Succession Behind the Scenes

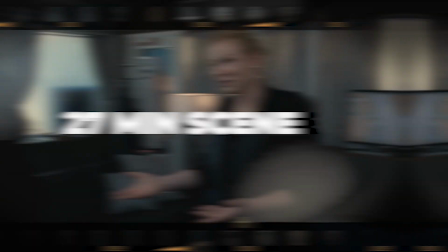Did you know that in order to film an intense 27-minute scene,
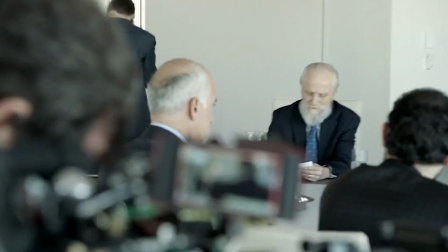the crew of Succession hid rolls of film around the set so the camera operators could reload without cutting?
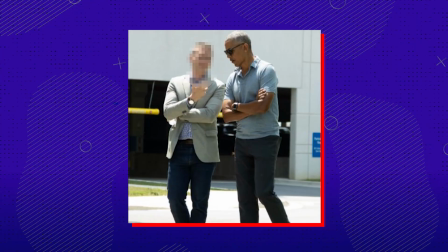And for the intense season 4 election night episode, they hired a former Obama advisor to help orchestrate the chaos?
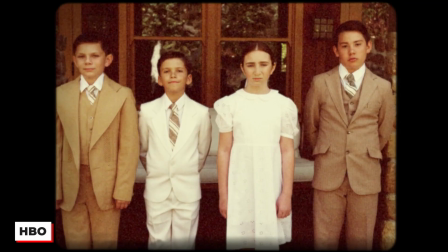Let's take a look behind the scenes of this iconic show. Okay, let's just start by saying I'm doing some huge spoilers here.
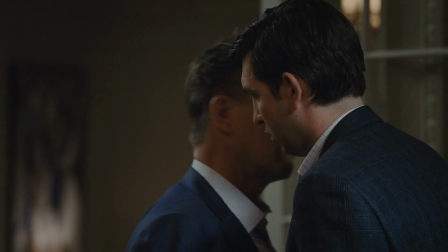So if you haven't watched the fourth season of Succession, you might want to bail real quick, then head back here after you've watched.
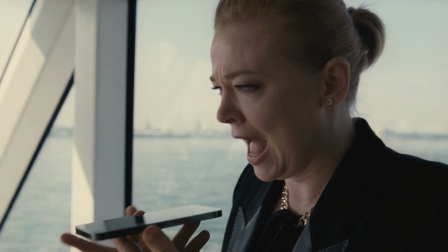Okay, now that my official duty as spoiler-alerter is done, let's get to the biggest bombshell of the entire series, Logan Roy's death.
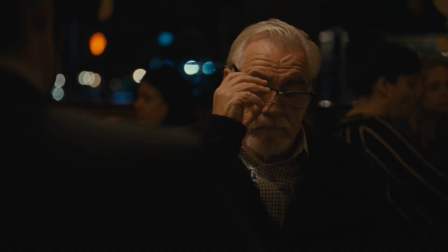Obviously, in a sense, it's something everyone was waiting for.
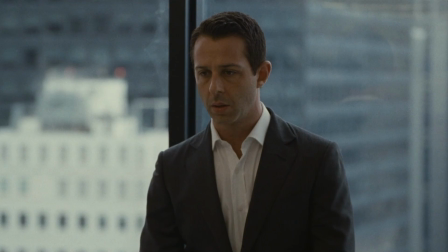The character had several near-death situations over the course of the show, and the dang thing is called succession, aka who's going to get the company when he dies.
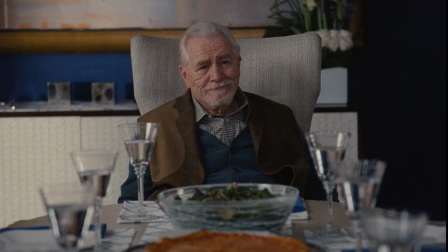Because if we know Logan, we knew he wasn't actually going to ever retire while he was alive.
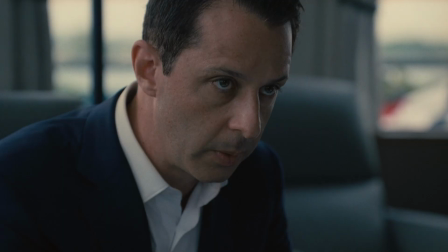But they still had to make the big decisions on how and when to do it.
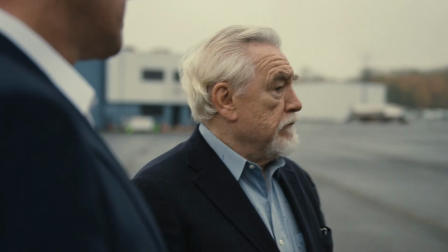According to writer and creator of the show, Jesse Armstrong, a huge choice was to not include an actual death scene.
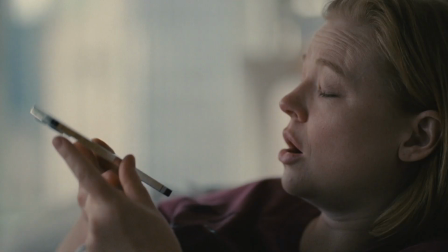This is because he wanted it to feel, for both the characters and the viewers, kind of similar to the way we experience death in the modern era.
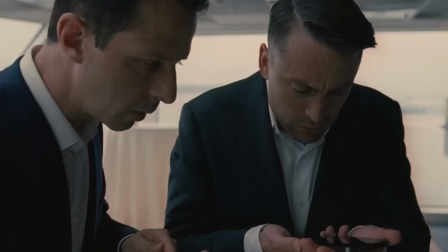We wanted to capture a feeling of death, of communication over phone and email. Then there was the style of shooting.
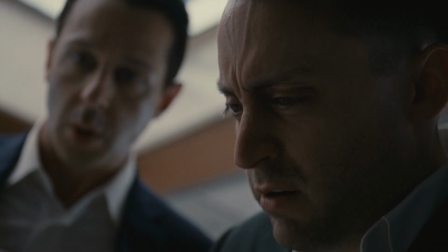Director Mark Milod was very intentional about the way he shot it, looking to amp up the intensity and frenetic nature of the situation.
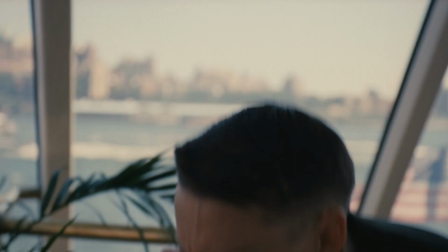It felt to me like the camera had to be almost sadistically voyeuristic. It had to stay really close.
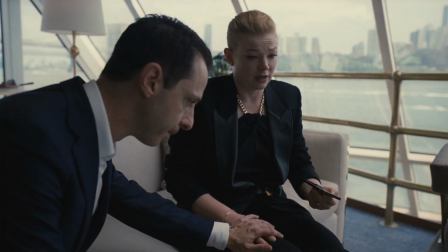The logistics of the shoot were pretty challenging too.
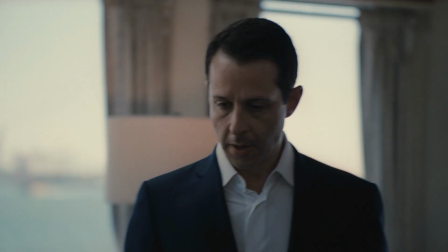They shot the whole scene on the boat several times in chunks, But then they decided to try it as one long shot and one take. Basically, they were putting on a one-act play on a boat. What we ended up doing, we shot like five or six days, and then we ran the whole thing.
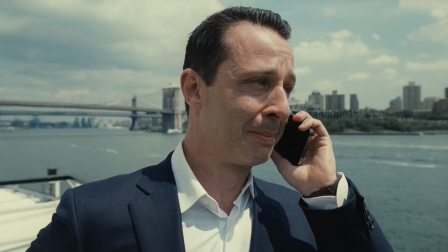As it turns out, it's like a 27-minute long scene. The problem was that they shot it on film, and that meant they needed to reload the camera every 10 minutes. So they came up with an unusual fix. And the camera operators worked on this idea of basically hiding rolls of film around the set.
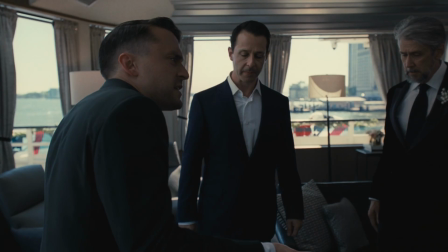One camera would always be running, so they wouldn't have to reload at the same time. But it was worth it, because they got their best footage from the in-one take.
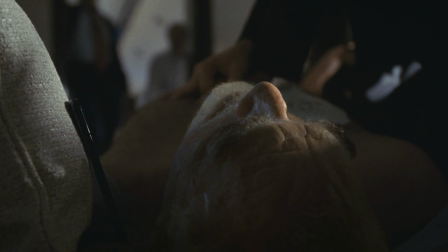There was also the bold choice of having Logan's death happen in only the third episode, leaving the rest of the season without him.
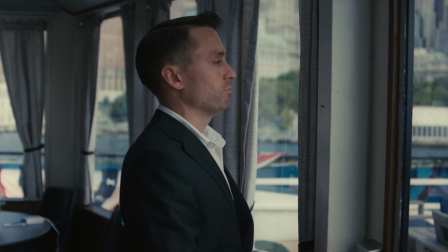Mylod talked about how it turns traditional storytelling on its head, and he loved the idea. You'd take all the places you'd expect such a kind of humongous event and play the exact opposite of that, and I thought that was just a brilliant, brilliant idea.
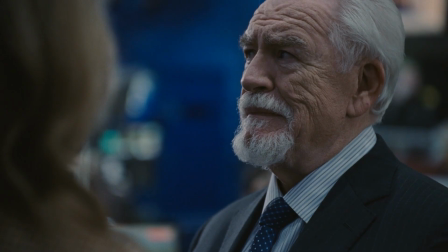And Armstrong was averse to the notion that Logan's death would come at the end of the season.
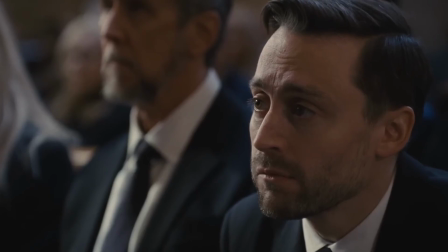He felt like it would ultimately be a letdown to have a death and then a funeral and then the show just ends.
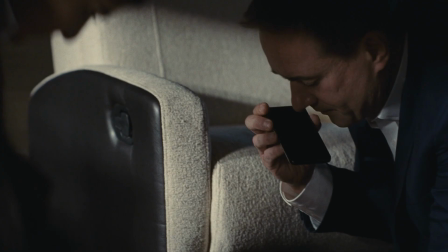As challenging as filming Logan's death episode was for the crew, it was equally challenging for the actors.
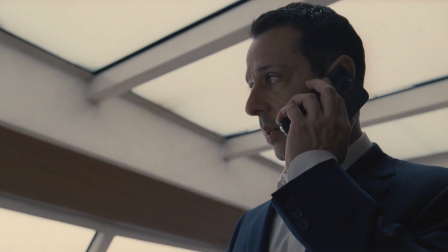This was in spite of the fact that they also knew it was coming. Jeremy Strong, who plays Kendall Roy, talked about how there was no way to adequately prepare for it. I wasn't terribly surprised. I thought it made sense. And then when I read the script, I found it shocking. But at the same time, he loved how much it pushed him as an actor. I'll be given something that I think is, this is the limit of what I'm capable of as an actor.
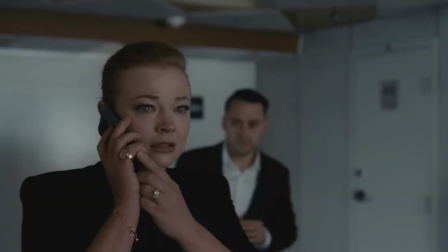You have no choice but to go through that. This episode was one of those. Sarah Snook, aka Shiv, who was actually pregnant while filming,
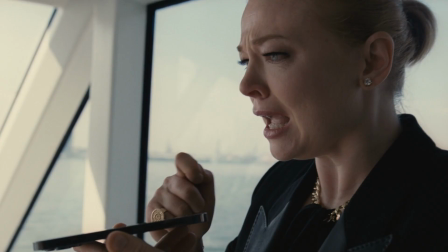talked about the real-life stress stress that comes from filming scenes where the character is facing serious stress.
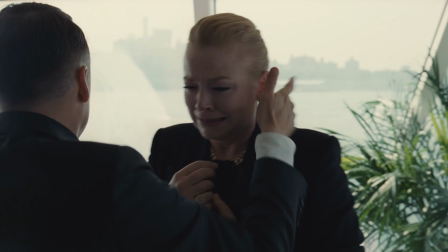She tried to counter the stress and intensity, and I guess the health of her baby, by emotionally pulling out of her character whenever the director yelled, cut.
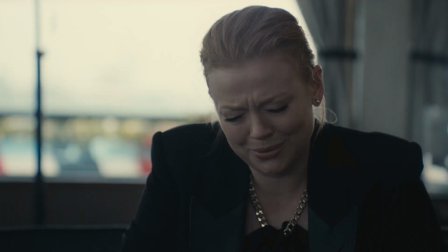It also helped keep her performances fresh and honest.
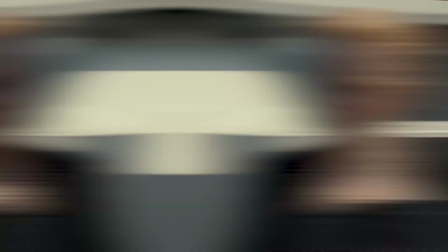The process was also pretty grueling for Kieran Culkin,
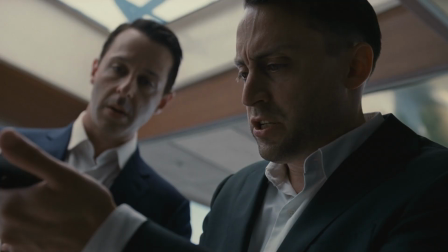who plays Roman, not just emotionally but physically.